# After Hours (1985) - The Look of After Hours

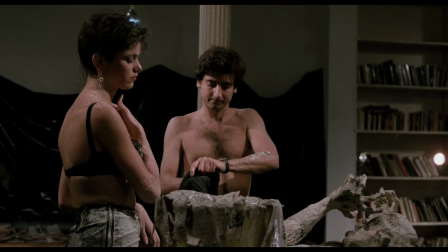When we first see Kiki, the sculptor of the bagel and cream cheese paperweights,
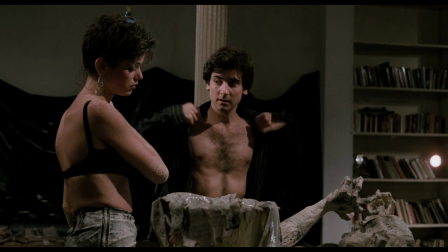she's working on her statue, and she's wearing a sexy bra and a tight little punky skirt.
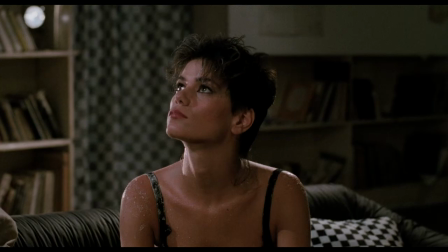And story about the bra, Marty had to approve it, and Marty, I said, will you come shopping with me?
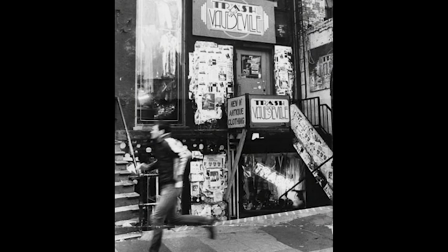And I was in Trash and Lawville on St. Mark's. I thought we would probably meet at the fitting room at the back of the store, but Marty walks in the store and Linda, Kiki, is right there in the bra.
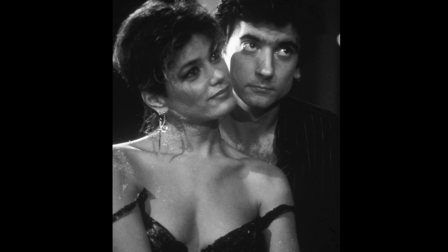And he really did a double take. He goes, you know, oh my God.
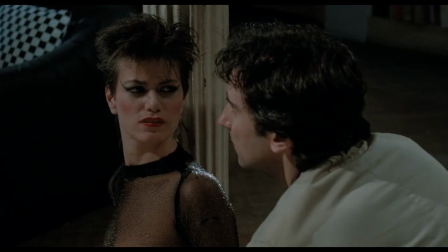I like the bra. I was having a wonderful time.
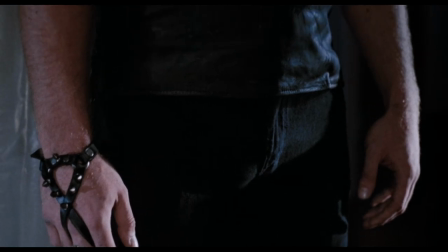I was making discoveries downtown. Horsed in the black leather tank top and harness and bracelets.
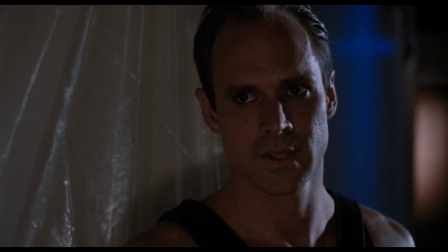The disciplinarian.
This the guy? Yeah.
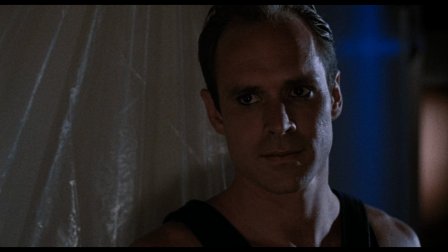I went to the factories that made that bondage clothing that were down by the river.
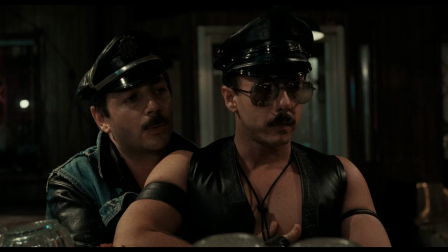I'm Horsed.
There was stuff that I got at the Leatherman, which was where the chaps and hats came from.
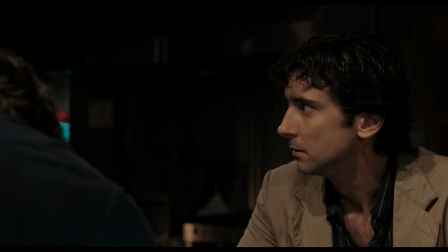Can you say, after all, it wasn't your fault? Hello again.
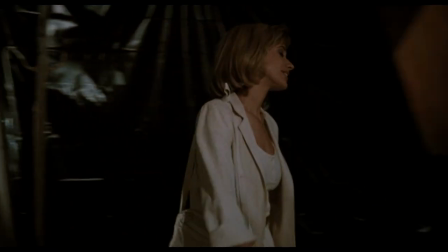Sorry about this, I was detained.
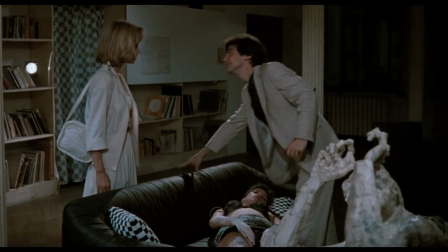Marcy's little white dress and that white jacket, which came from my cloth, as did many of the costume pieces in the show.
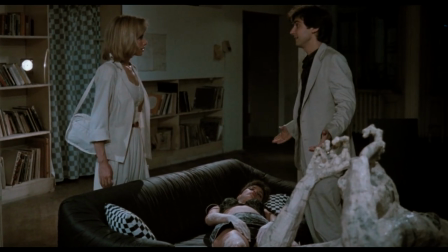She looks kind of angelic.
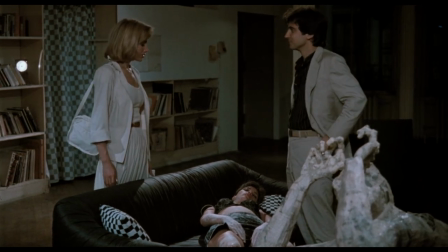She looks like a girl who... she could be a student, she could have a nice job in an office, but she doesn't seem to be a threat.
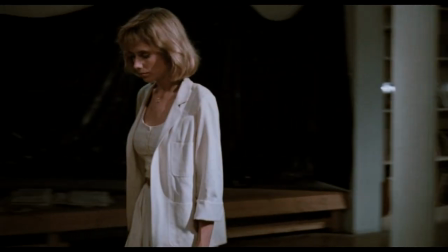I guess white has a lot of emotional value, and it's virginal.
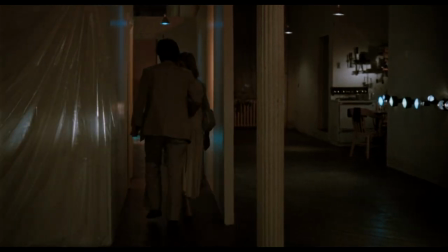In some cultures, it means death. When I look at the movie now and see what she's wearing, it looks as if there's a lot of thinking behind it.
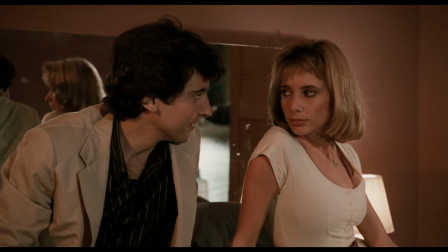But I don't really think I was thinking of that at the time. I think we saw it on her and said, oh, okay, that makes sense.
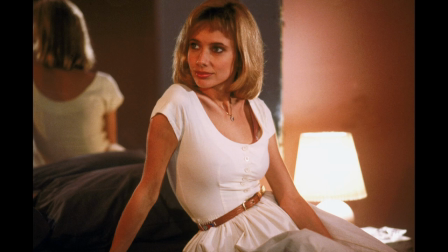When she is wearing her white dress, there's a tiny little clue. It was a belt, a beaded belt from my closet. and the beating said Mohawk Trail.
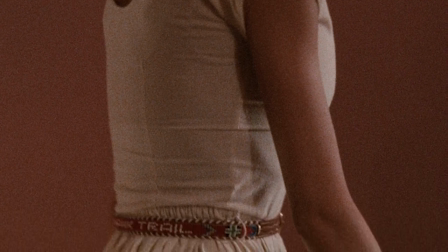It was one of those souvenir belts. Well, that's where this whole thing is leading him, to Club Berlin and the Mohawk.
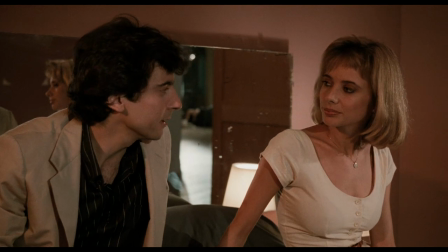I don't know if anybody could see that. It was a piece of irony by accident.
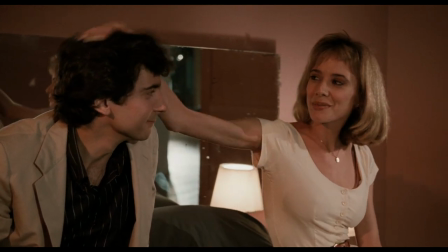I knew there was something special about you.
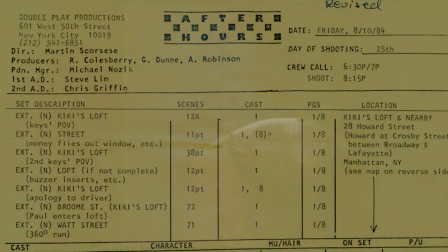One of the things that I think some people don't understand about After Hours was how tiny the budget was and how much we needed
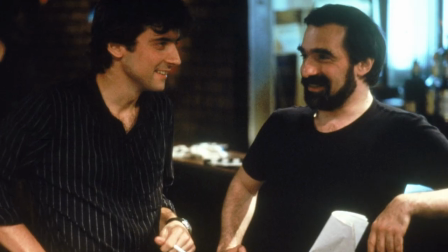to shoot on a given shooting night And I'd never designed a film with so few conversations with the director.
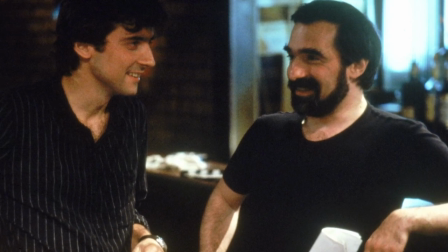And so I had a lot of set reveals for the director on the day of shooting, which is unheard of.
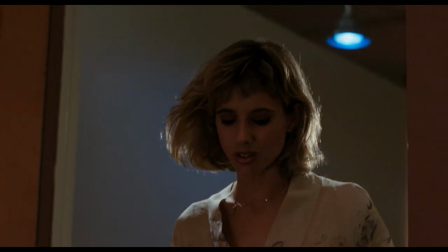I could have sworn I thought I heard you say something in here.
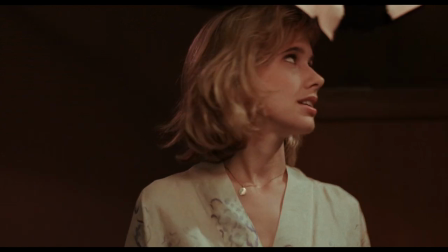Well, I didn't.
In Marcy's room, we were in a hurry.
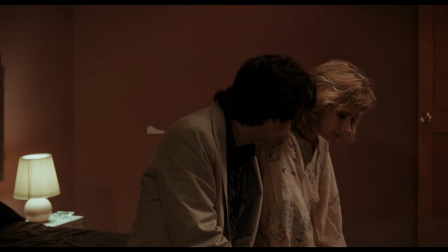And I proceeded to tape up random posters in Marcy's room by the corners. and then as violently as I could muster,
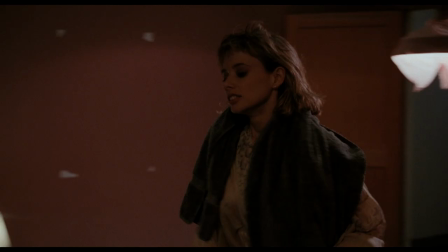I'd tear them down so that there were just bits of corners on all the walls.
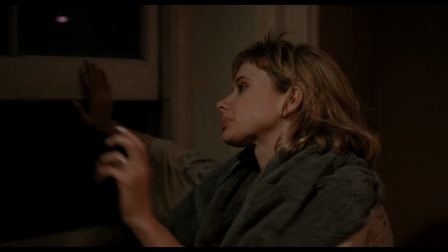And what I guess I was after was someone had tried to make the room nice and then something violent happened,
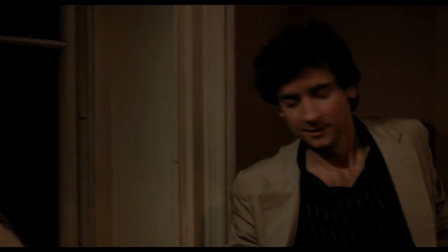and now this is what it looks like. In terms of lighting, Marcy's bedroom had an incredibly simple approach.
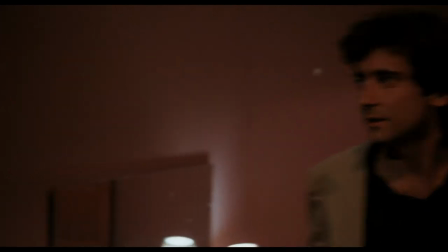There was a ceiling fixture,
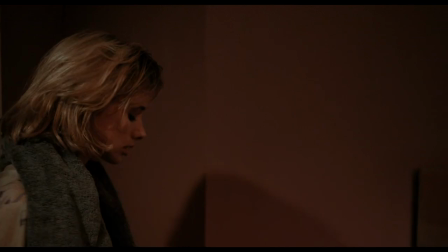like a warehouse light hanging down from above that we had wrapped in a kind of pink or salmon-colored fabric
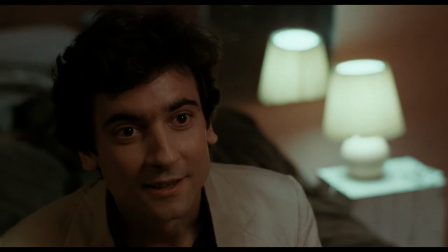to soften the light and to warm it up a little bit to make it kind of like thrown-together romance.
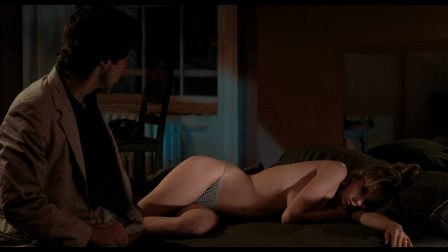Michael had asked if I could have something mysterious glowing underneath the bed. I think we had snuck some fluorescents and wrapped them in, I want to say, maybe a teal-colored gel.